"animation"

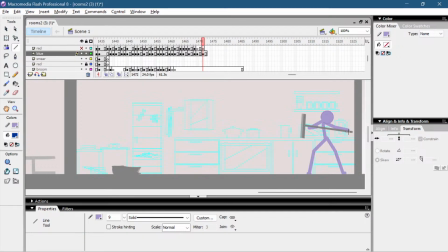Adding another hand here. Extra detail. Let's see. Let's see how it looks with the red guy synced.
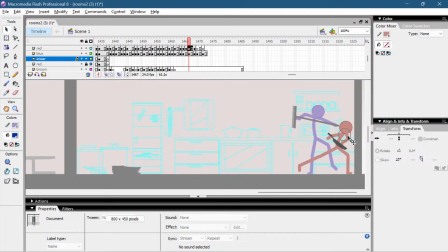I like how the head doesn't go down here. The head is like being dragged down. Kind of like the legs are moving first and then the head
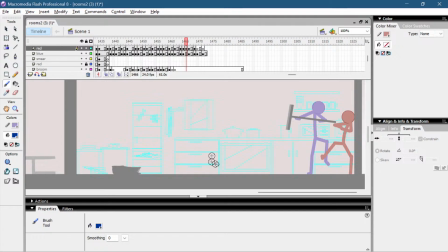gets dragged by the rest of the body. That's how it looks here. That's why I'm going to fix it here a bit. Let's make the blue guy invisible this time.
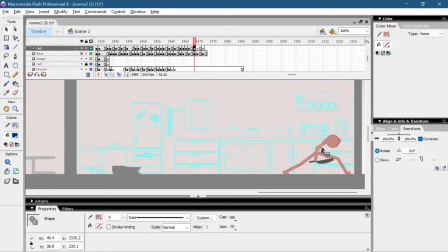I want the body, like the back. Only the back needs to be fixed. So it looks like the head is in the middle and not in front of the body.
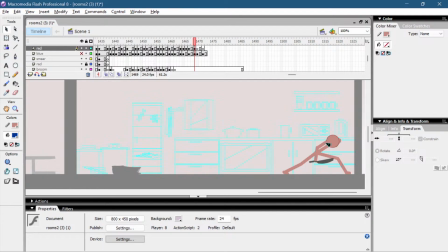Like not in front of the neck, as if he was bending down, but in the middle, kind of like here. We also, oh, it's an object. Bend it like this.
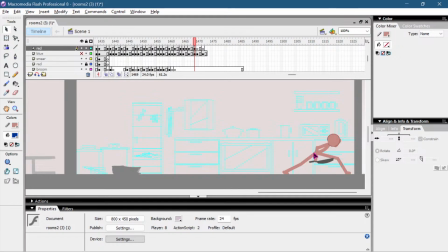If I do this, I need to fix the next two. Very, very detail. Clothing.
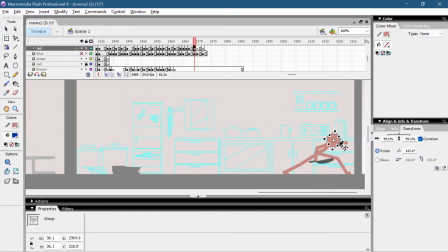Then we do this. This leg showed the knee at the top and this at the bottom.
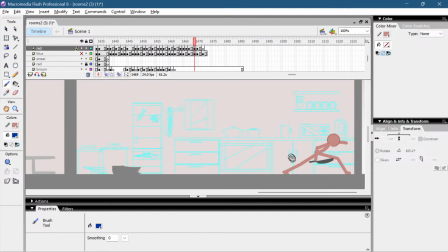Now if this knee goes up, if this knee goes up, this one goes down. Movement goes like this, and then it would be like this, but then it goes like this.
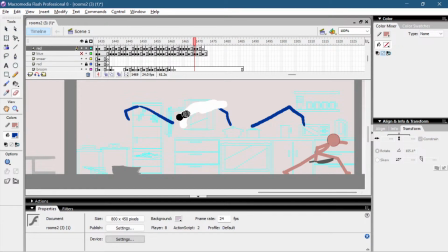We are skipping this frame because it looks bad in this case. So we are instantly going from this to this pose.
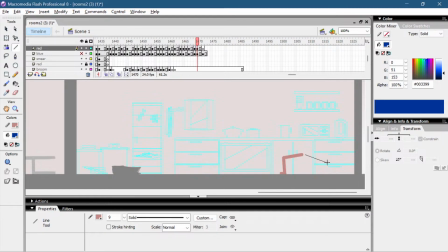Could even make him turn his leg. Can have a lot of progression here because this is a single frame. He's really fast here.
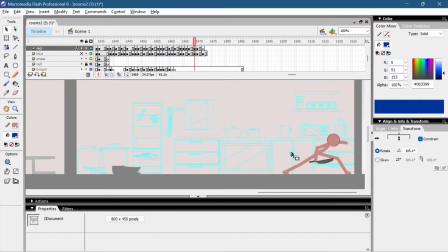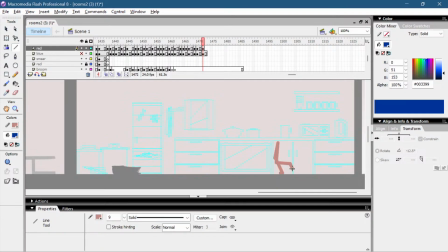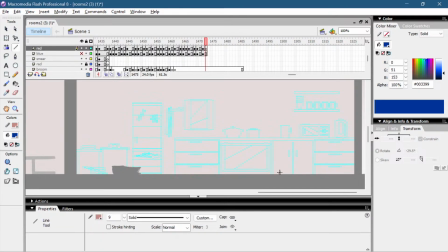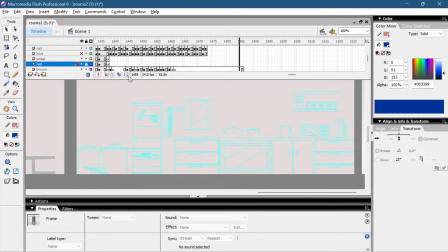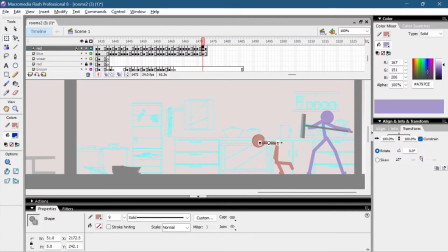He just needs to stand up immediately because it's synced and I have to do the hit very soon after this. The red guy is going to do a counter attack now.